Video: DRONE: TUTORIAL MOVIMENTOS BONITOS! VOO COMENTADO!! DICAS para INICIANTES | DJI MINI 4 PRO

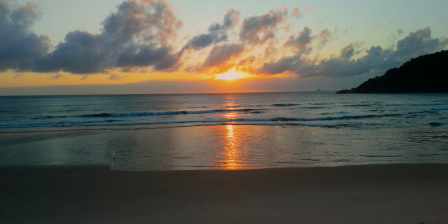(12:34)
Aqui eu vou aproveitar esse mesmo visual aqui baixinho e tal e vou jogar o drone só para frente
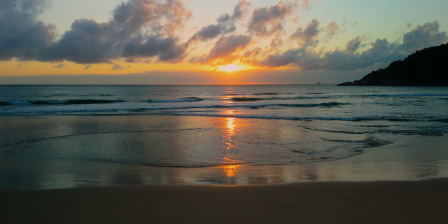(12:43)
para ganhar essa imagem aqui também, esse senso aqui de velocidade, meter o modo esporte.
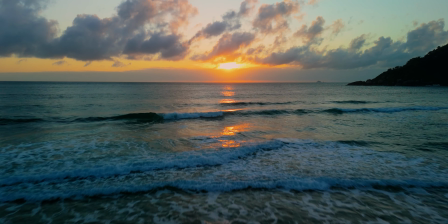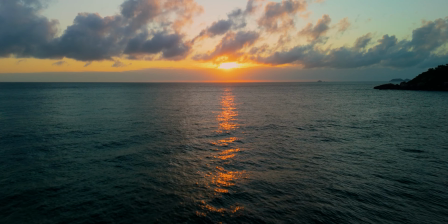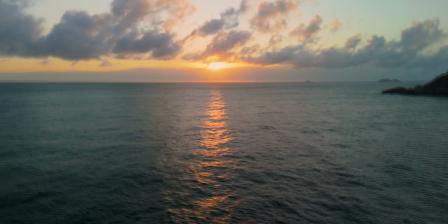(13:05)
Take feito.
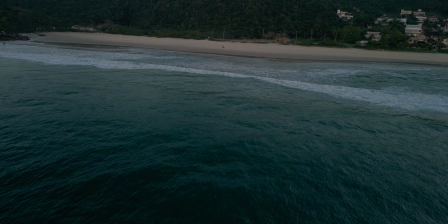(13:09)
Vou ali no meu home point agora. Quero me incluir aqui, pô, num take.
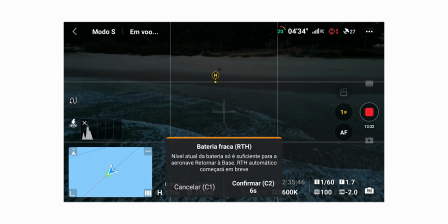(13:18)
Opa!
Battery level is low.
Vou parar o RTH. Eu vou aproveitar para tirar uma foto minha, porque, pô, olha esse sol, né, cara? Vou cortar aqui agora e vou tirar uma fotinha.
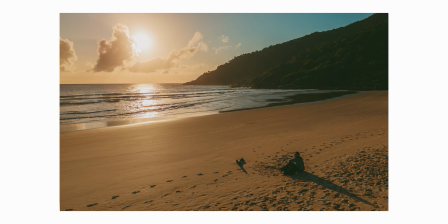Caras, que azar, né? Bem na hora que eu fui, bem na hora que o sol saiu ali, acabou minha bateria. Paciência, né? Vamos lá, desligar o drone aqui. Também acabou no mesmo tempo a bateria da minha câmera. Aqui, geralmente, o que eu faço é seguir uma ordem. Então, se eu usei essa bateria aqui, eu vou colocar ela aqui de volta e a próxima que eu vou usar é a primeira. E aí eu sei que na próxima... a que está com o ciclo mais distante seria essa. Então eu sigo essa ordem para sempre alternar entre as baterias. Hoje não vai fazer muita diferença porque eu vou voar as três. Elas estão cheias, dá para ver aqui na carga. Então bora decolar logo esse drone e aproveitar essa imagem aqui. A terceira bateria eu vou reservar para depois que eu fizer a trilha. Vamos dar uma olhada aqui nessa como vai ficar. Home point já foi atualizado, bora voar.
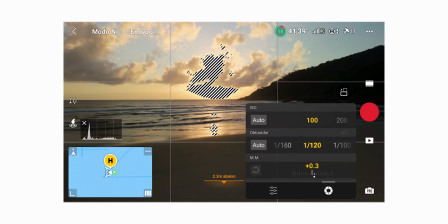(14:48)
Nesse momento, se eu passar para ir o shutter para 1x120, vamos dar uma olhada como vai ficar. Olha lá, ainda tem bastante imagem estourando, então
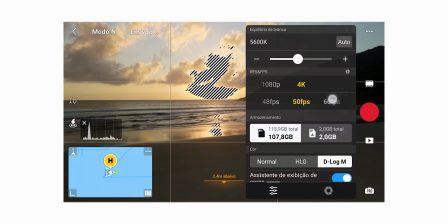(15:00)
eu já posso passar para 4K60, que eu tenho luz suficiente.
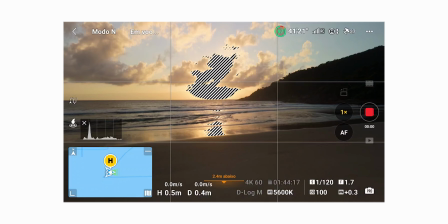(15:05)
Se você está em dúvida de como eu decido isso, taxa de quadro, velocidade do obturador,
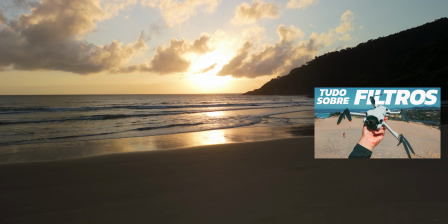(15:11)
assiste esse vídeo que está aparecendo na tela aqui para vocês, que, caras, é uma das melhores aulas que eu já coloquei nesse canal. Tenho certeza que vai ser um conteúdo muito importante para você. All right, vamos lá.
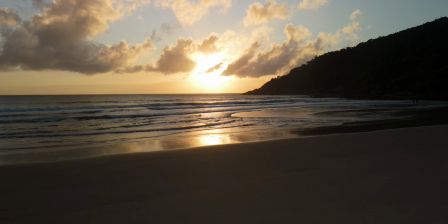(15:24)
Confirmar aqui. ISO 100, 1x120, realmente ainda está claro. Já era hora de eu alterar isso aqui para o ND64.
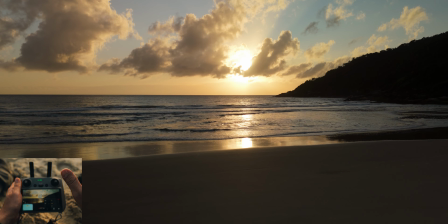(15:35)
E é isso que eu vou fazer agora. Eu vou fazer essa troca rapidinho, sem ter que mostrar para vocês, para não perder muito tempo, tá?
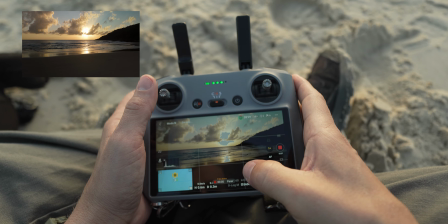(15:40)
A gente vai pular o vídeo aqui. Travado, a cor que eu estou usando é D-Log M. Vou ter que tratar essa cor depois na edição.
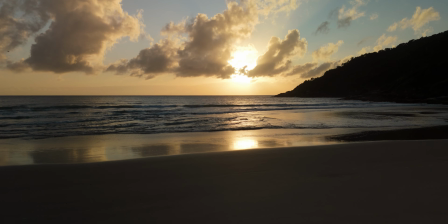(15:49)
Vamos nessa, então. Vou começar esse voo. Primeiro take que eu quero fazer é me incluindo aqui.
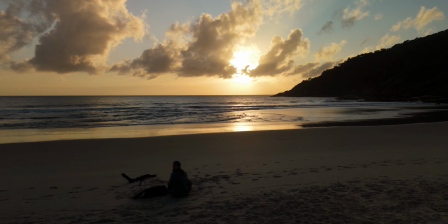(15:57)
Hello!
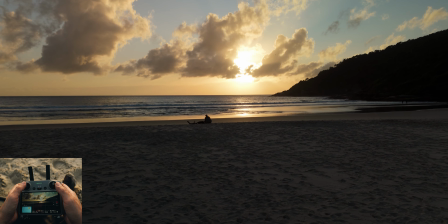(16:02)
Visualmente eu cuido o drone aqui para saber se tem obstáculo também. Não tem. E esse é um take bem interessante. Eu vou fechar um pouco aqui a minha mochila só para ela não ficar muito arreganhada aqui do lado.
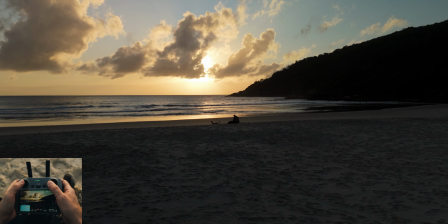(16:14)
Vou deixar ela mais bonitinha aqui. Vou me colocar aqui um pouquinho mais na lateral do frame.
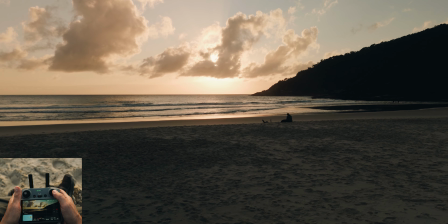(16:21)
Vou deslocar o drone para frente.
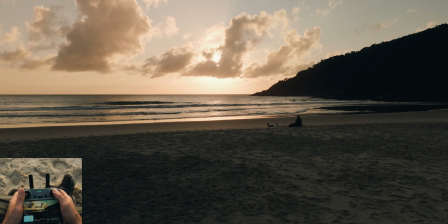(16:23)
Vocês vão ver que, como eu tô com uma altitude bem baixa, o drone tem uma sensação de velocidade mais rápida.